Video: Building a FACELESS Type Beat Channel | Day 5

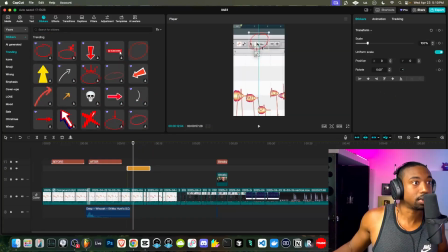(12:26)
For now, we're just going to use this one and just zoom in so people know what we're looking at.
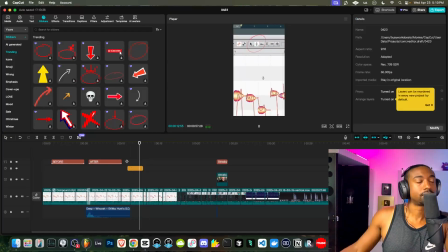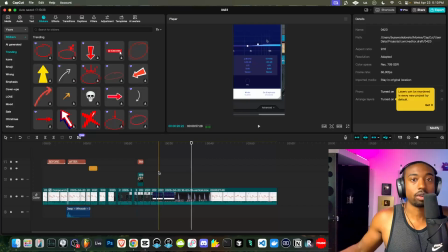(12:42)
So another thing we want, usually speaking, is background music and captions. That's our last kind of frontier here.
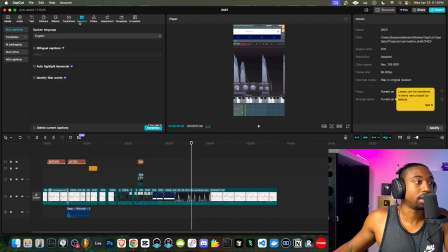(12:48)
So let's go to captions. Now, captions used to be free, and now it's not free, which sucks.
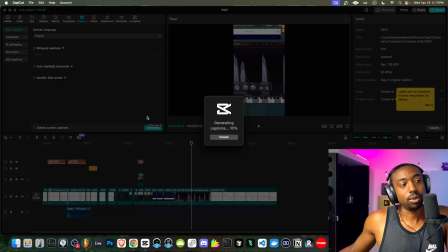(12:53)
So let's go to generate captions, but you have a free trial for the captions. So I'm going to pause the video.
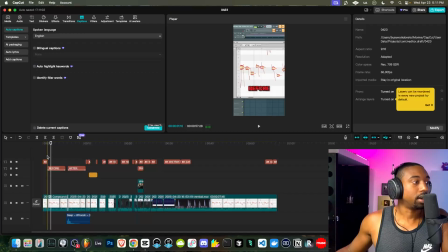(12:58)
So, you know, I could show you guys every little tiny thing, but you have to create your own style.
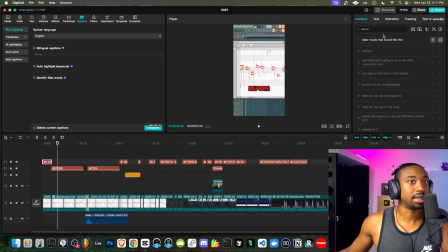(13:02)
So at this point, we're going to click on a caption, go to where it says captions, and now we can see the words that are said or tracked by the software. So for videos like this, you might want to cut like anytime it has a lot of words, try cutting it in half or into 4.
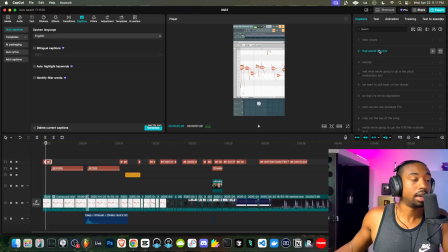(13:17)
So it says take vocals that sound like this. So we're going to actually cut this into 2 by just finding where we want to split them and just hitting enter. So that will help the listener like digest the words. Now also too, before we start doing all this, let's highlight all the captions.
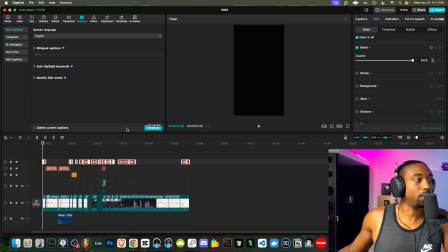(13:32)
Let's go to where it says text, and we want to format what the text will look like.
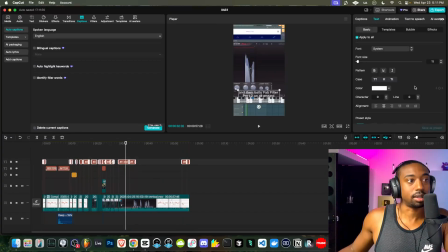(13:38)
So it's kind of hard to see it in a frame here. So let's add the stroke effect to add the outside, and then let's add the shadow so that it adds more of a backdrop. But again, pull back the shadow so it's not too aggressive so that people can read the text over the video simply.
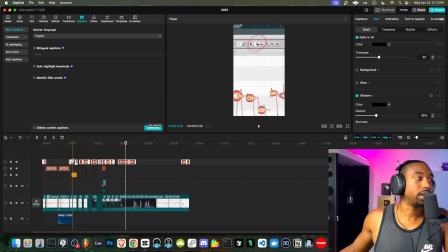(13:55)
Okay, so now we have all that. Now, if you want to get really, really, really into it, you can actually click inside the captions and determine which words need certain colors.
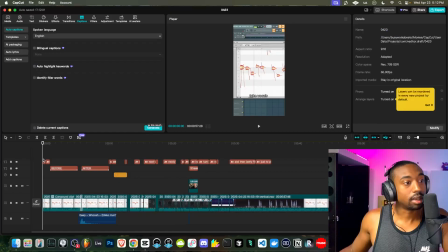(14:03)
We might do that for this one. It's just not that dramatic of a video. So let's just click here and go to captions.
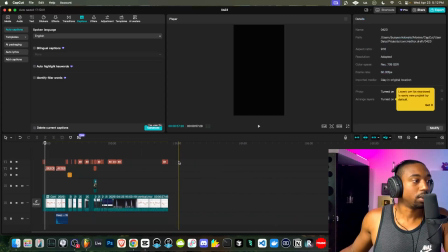(14:10)
And one more thing actually before we move it, actually let's do it last, is text animation.
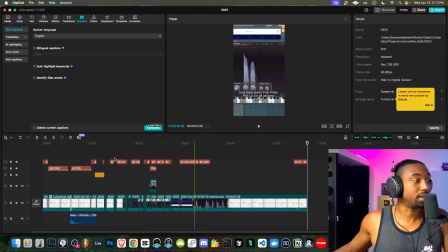(14:16)
So hopefully I remember to add text animation here.
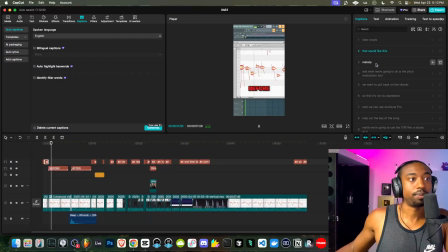(14:21)
Okay, let's go back to the captions. Let's kind of skip ahead to the next. So this is Melodyne. Sometimes you have to correct the text. That's why I kind of stopped using this tool. You have to correct it sometimes. So this is too many words.
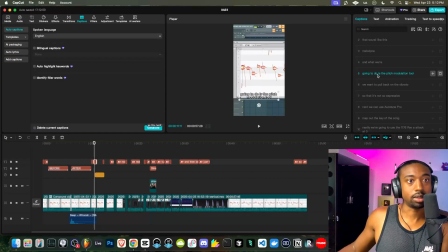(14:36)
Okay, okay, let's split that. Going to do, split that is, I'll add the word change.
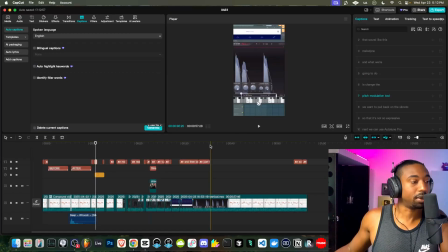(14:47)
So I split that up into what, 6 parts? Okay, so here,
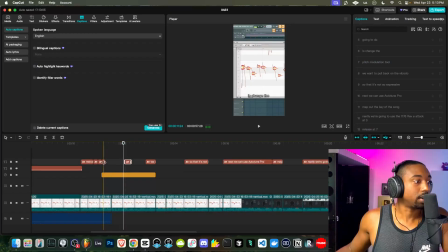(14:54)
it didn't track the words properly, so we have to manually drag these chops out. This is kind of the tedious part about splitting stuff up. You have to make sure that it's lined up with the actual video, but it's worth the time. Okay, so just make sure these drag all the way through so they don't get truncated.
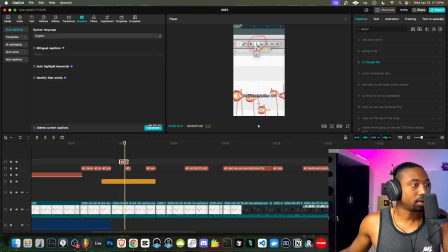(15:17)
Okay, so luckily we have enough good time on there. Let's drag this.
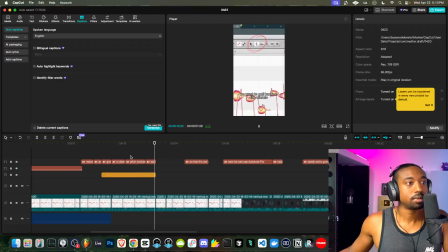(15:24)
Okay, so it doesn't have to be perfect. Okay, so anytime I introduce a term, my styles, I'll click on it. I'll go to where it says text and I'll highlight just that word, switch the color to a different color.
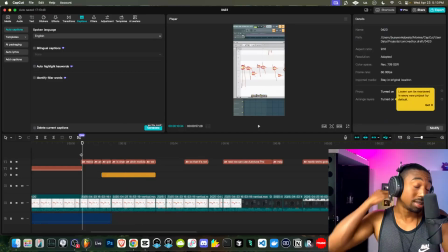(15:36)
So in this case, whenever I introduce terms, I introduce the color yellow. And any important subjects, I'll make it yellow.
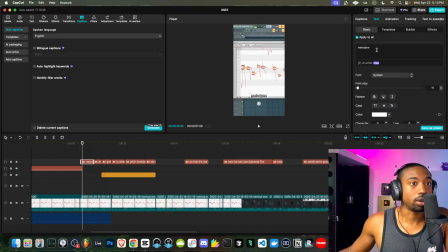(15:43)
The thing is, if you were to just have one word and you change the color, it will change the color for all of the text. So you got to be careful not to do that. So what we will do is add an arbitrary letter to the right side, then highlight Melodyne, and then change the color, and then take out the extra letter.
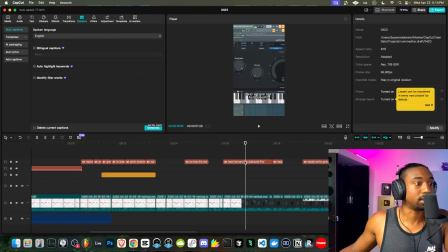(16:01)
So that way it doesn't mess with the rest of the text. So just keep that in mind.
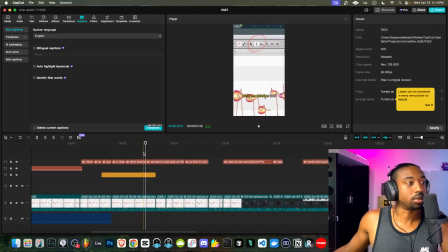(16:09)
Okay, so because we made so many jump cuts, the software struggles. So I'm going to split this into two because it's too many words. We want to, and then verb pull back on the vibrato.
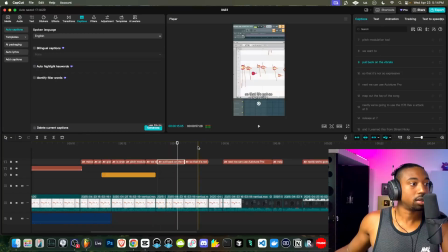(16:21)
There we go. So vibrato, that's going to be a keyword. Let's make that yellow. Again, add an arbitrary letter so that the open-ended color doesn't affect the other text.
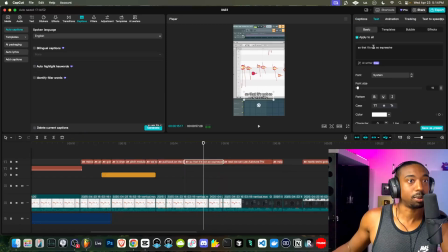(16:41)
Okay, so I got to highlight the keyword not here because people might not realize that that's a key part. So let's make that red.
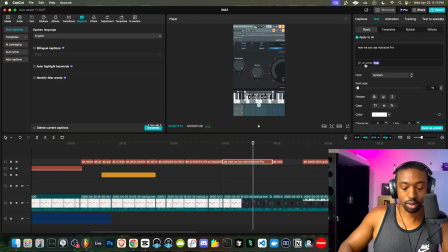(16:52)
Okay, so again, it didn't pick up all the words here. So you could just click in the captions and it will pull up the text window. So again, Auto-Tune Pro is a keyword. Let's add an arbitrary letter, change the color of the text to a different color. Delete that last letter.
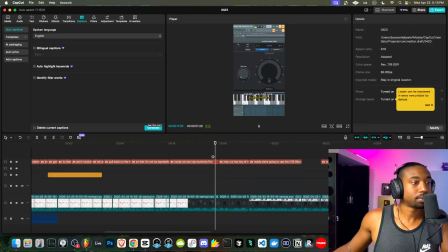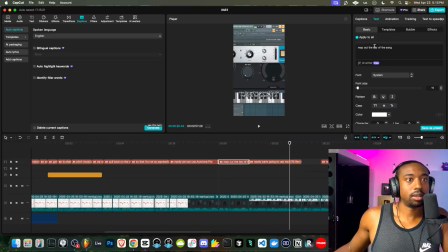(17:15)
Debating if I want, so key of the song, let's add a letter here. In this case, this isn't really, it is a term, but let's make it green just so that people actually do that step. Okay, this is way too many words on the screen.
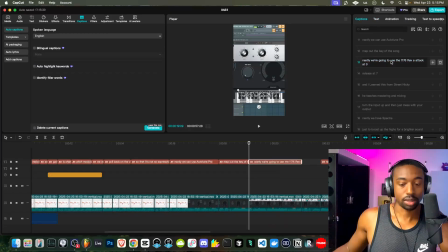(17:34)
So let's go to where it says captions. Nextly, we're going to use the 1176 Rev A. This should be a capital. We're going to change this. Let's capitalize some of these words.
Attack at 3, release at 7.
Okay, so boom.
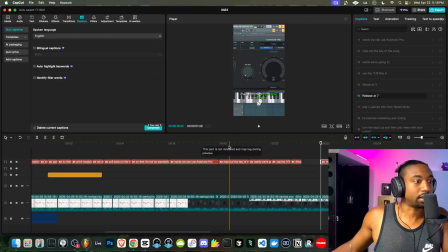(17:53)
All right, let's go back to make sure it's lined up.
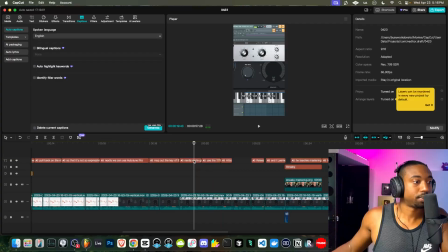(17:57)
So really the word use should be here. Little stuff like this, all right. Okay, so again, we're introducing a term. We're gonna add a letter, go to the text, highlight the term, make it yellow. This is my style.
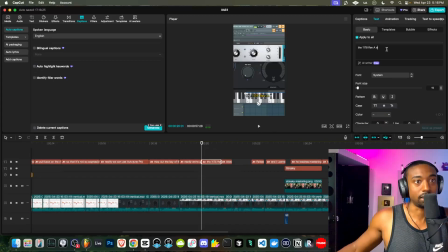(18:15)
You guys can create your own style, but that's just what I do to make it obvious to the listener what I'm actually trying to teach.
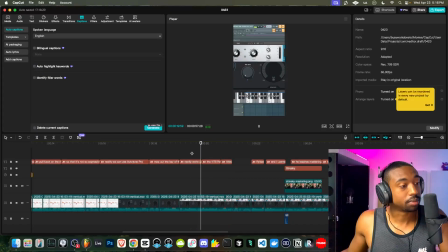(18:23)
Especially if they have the volume turned down. Okay, so a lot of this is off.
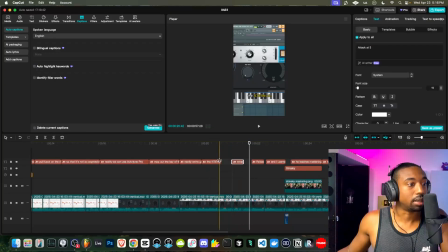(18:31)
I manually line it up here.
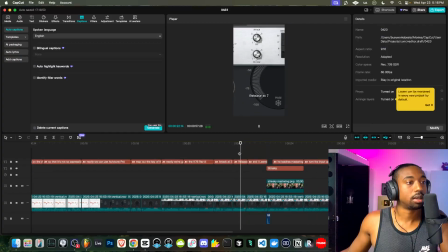(18:38)
So again, make sure these clips go all the way through the captions. Okay, so this has the wrong name.
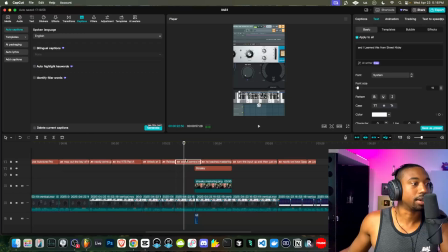(18:46) Okay, I learned this from Street Nikki.
Okay, let's click here. Let's go to captions. And I learned this from, then we'll isolate his name. So it used to be good with the auto captions, but it got really sloppy. Actually, we don't need that caption.
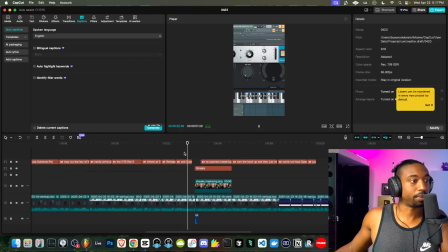(19:06)
We already have our own text that pops up. Forgot about that. We already have our own text. So let's make that a color.
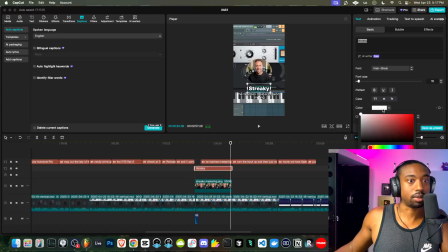(19:15)
Let's make his title a color. Let's make it yellow. Okay, again, too many words here. Now, I wish there were some kind of system that does this for you.
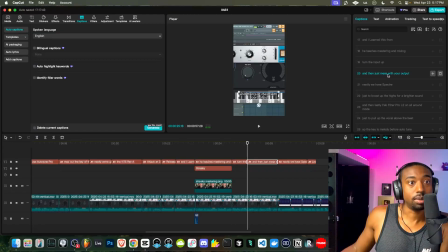(19:32) Turn the input up and then just mess with your output.
So usually I'll go through, I'll read it, and I'll just separate it first.
Nextly, we have Spectre just to boost up the highs for a brighter sound. And then lastly, space FabFilter.
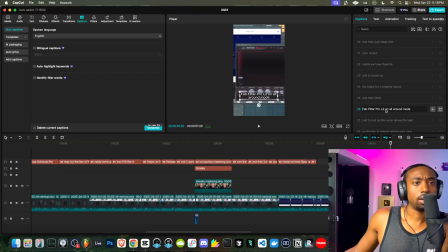(19:53) Pro L2.
Sometimes there are ghost spaces that you have to get rid of. L2 on all around mode just to pull up the vocal above the beat.
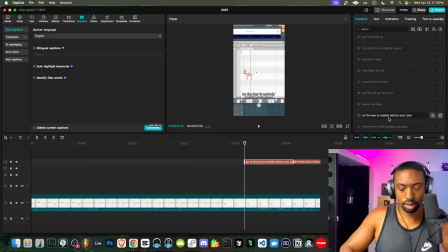(20:01) So the key is Melodyne before auto tune. And then share with a friend. Peace out, guys.
I don't think we need the ending really. Actually, let's keep the ending.
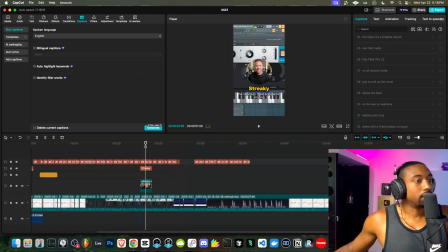(20:15)
Okay. So again, same formula. I'm going to pause the video just to not spend 1,000 years on this.
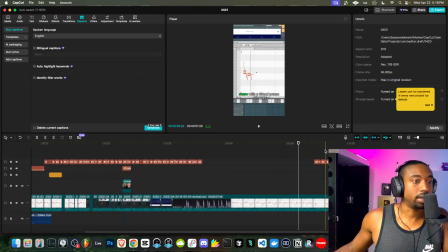(20:24)
All right, so I've done the the color editing. Now let's highlight the text.
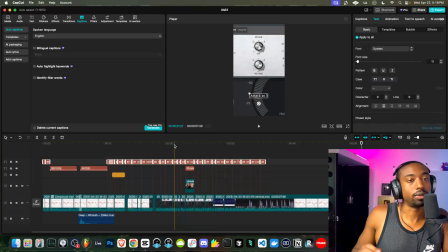(20:29)
What we want to do is add that animation to the text. Now for shorter clips, it may or may not work or be visible.
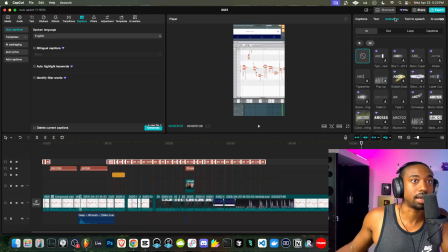(20:35)
So let's highlight all the captions. Let's go to where it says animation. We're going to do an in animation. And we want to click on where it says pop up that animation. And then we're going to pull the time down to make it very small, like 0.1 seconds.